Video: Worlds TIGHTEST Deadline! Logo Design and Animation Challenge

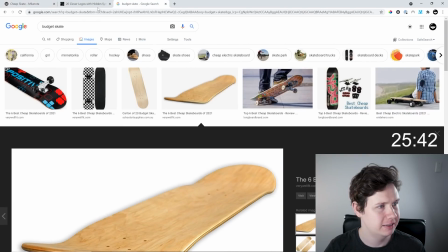So let's choose some colors. Actually, I'm gonna get a color straight from this canary.
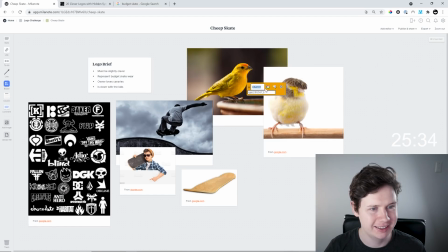I've got an extension that gives me a hex code for a color, so we'll use this. And here we've got a color palette, and I'll use this along with black and white. Okay, that's good. We've got all these shapes that we can reference, because we're probably gonna include a canary in the logo type, a couple of references for fonts, and the sort of feeling we want to invoke here.
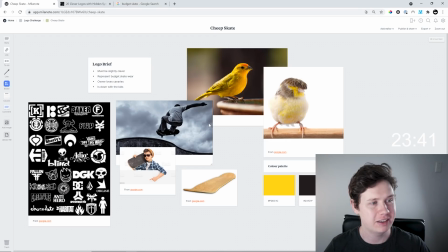The research has cut into our design time, so I'm going to keep this up on my second monitor and then start sketching here in Photoshop.
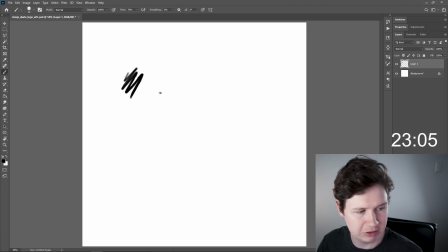All right, I've got a big pencil brush that I'm just going to start sketching with. Okay, with a canary, we're probably going to include a canary illustration, so it's, I guess, roughly this shape. We're definitely going to have to simplify. Simplify. We don't have much time at all.
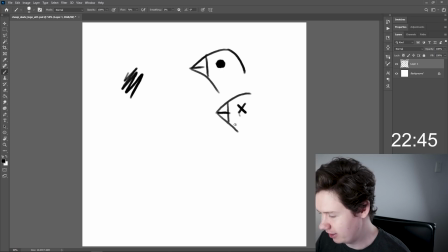That is looking very cute, very children's illustration-y. What if we make it a bit more edgier? Give it a cross eye, because canaries, you know, that's what they're for.
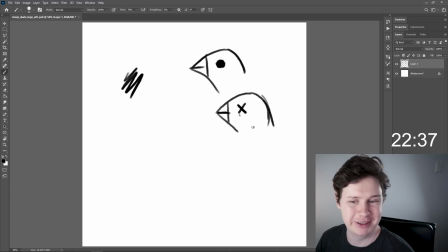Put them canary down the mind. They're meant to, when they die, tell you that something's up. How are we going to get a sort of skateboard into here, though? I mean, most of the skate logos don't really have skateboards in them, but what if we take an element like the trucks and see if they can sort of act as eyes for our canary?
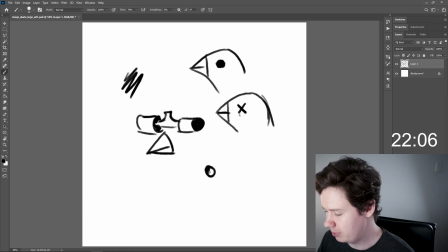That looks great. It needs to be cheap. Oh, well, it has to have the cheap for the canary. Maybe like a musical note. That kind of looks like canary feet. We could give it, you know, so the canary's hanging on a little pole or something.
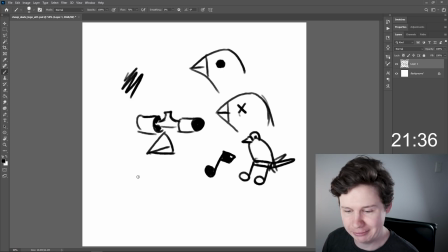Give it a little tail. That looks terrible. And we are drastically running out of time, so we are going to need to commit to something.
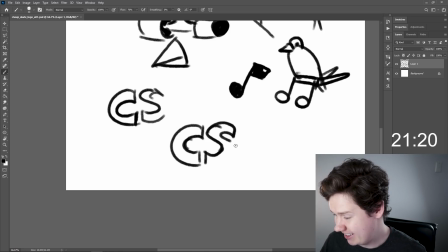We try to make a canary shape out of these. Maybe? Or how will this work? And then it's skateboarding. That's no good. This is harder than it looks. Apologies to whoever made that Spartan logo.
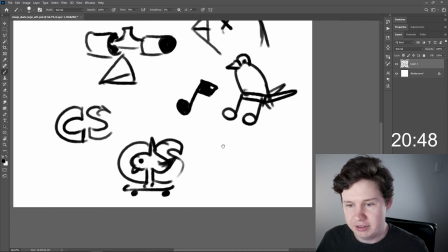You definitely did that in more than 30 minutes. Okay, time is definitely running out. We're gonna have to stick with this simplified canary.
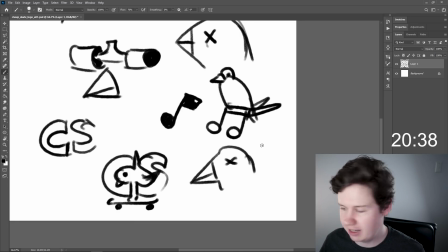I'll fix up the mouth shape. What do we want? We need skateboarding in there. What if it's in a half pipe?
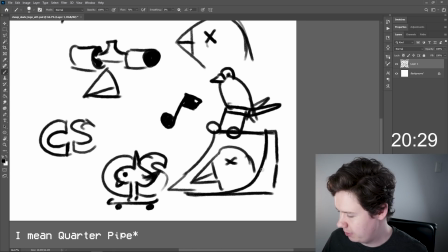Maybe its head sticking out. Maybe it's graffitied onto a half pipe. That looks okay. Let's get that on a new layer.
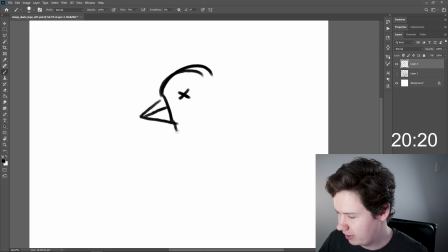I think we might have to go with that. Oh no, my shapes are terrible. So if it's sort of sticking out, we can cut into that shape.
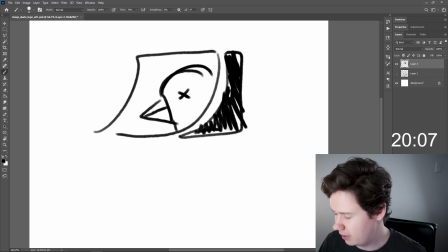Make that dark. That kind of works. I don't think that reads as a half pipe though.
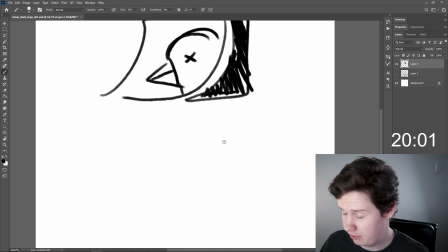Just looks like some shapes, which is kind of fine, but let's be a bit on the nose.
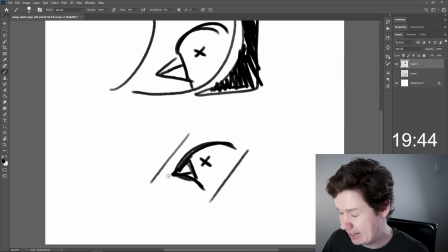Let's treat ourselves. Okay, let's maybe put it inside a skateboard. Is that too naff? And yeah, the skateboard's broken obviously because it's a very cheap skateboard. So that's, you know what you're getting when you go to cheap skates.
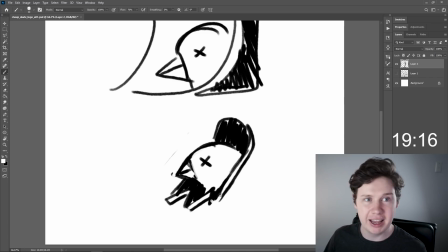Okay, that's looking pretty good. That looks, I can imagine someone has this sort of thing on a t-shirt. Give it some wheels. Maybe put a musical note on this side for the bird. That probably looks a bit too busy for a logo, but you know, let's zoom out so we can see it small.
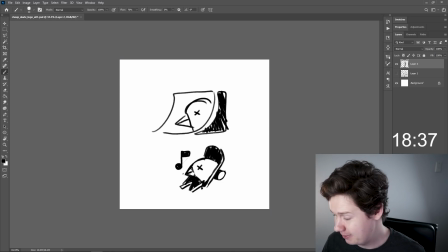It could work. A lot of these skate logos are a bit busy, so that's okay. All right, I think we're gonna have to go with this one. We don't have much time.
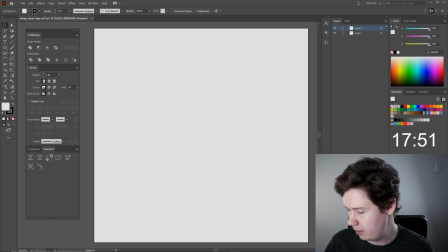So I'm gonna jump into Illustrator to turn it into a vector. Okay, I'm just going to screenshot and paste that into Illustrator because that is very quick.
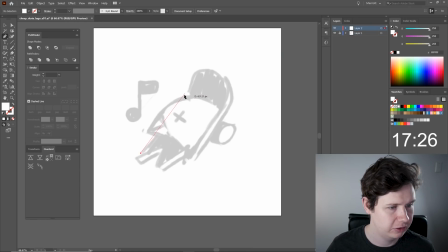Let's plot this down and draw over it. I will need to animate this, so I'll probably start separating the elements as I draw them, just to make it a bit easier.
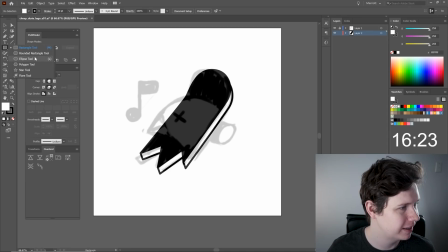Probably a bit thicker than your average skateboard, but you know, it has to read clearly as a logo.
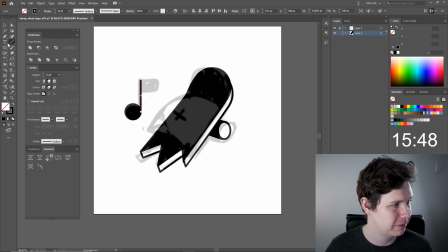I'm not so into this musical note. I don't know whether we're going to keep that, but no time to review my decisions.
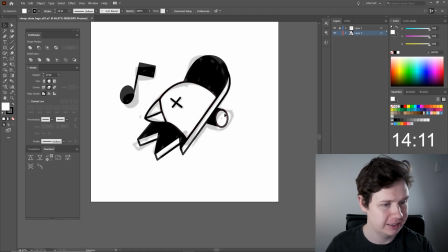Okay, I think that's okay. Oh, we've got 15 minutes left. Okay, we're not too far away from our schedule.
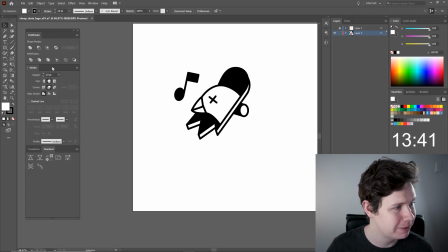Let's scale this down. This could obviously do with a lot more tweaking, but that's not a luxury we have at the moment. We need some type, so let's just add the words cheapskate underneath. Luckily, each one has 5 characters each, so we can, you know, center them, keep them all the same size.
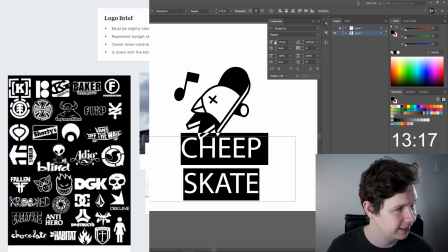And looking from all those references, it's very handy to have at the side here. All of them have just big, fat letters.
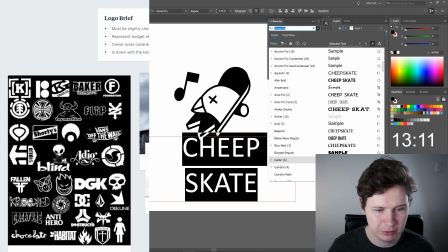So I'm just gonna go and scroll through here, see which fonts I have that are kind of big and thick.
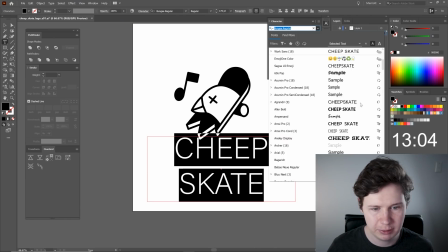Okay, bungee regular, that's not bad. We could stick with that. Actually, I like this one. Let's stick with this.
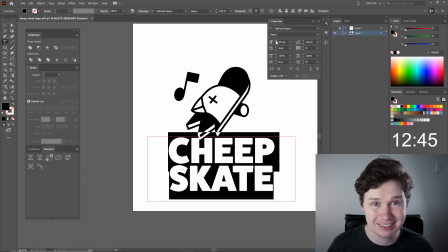No time, no time to experiment, which is exactly what you should be doing when designing a logo, not like this.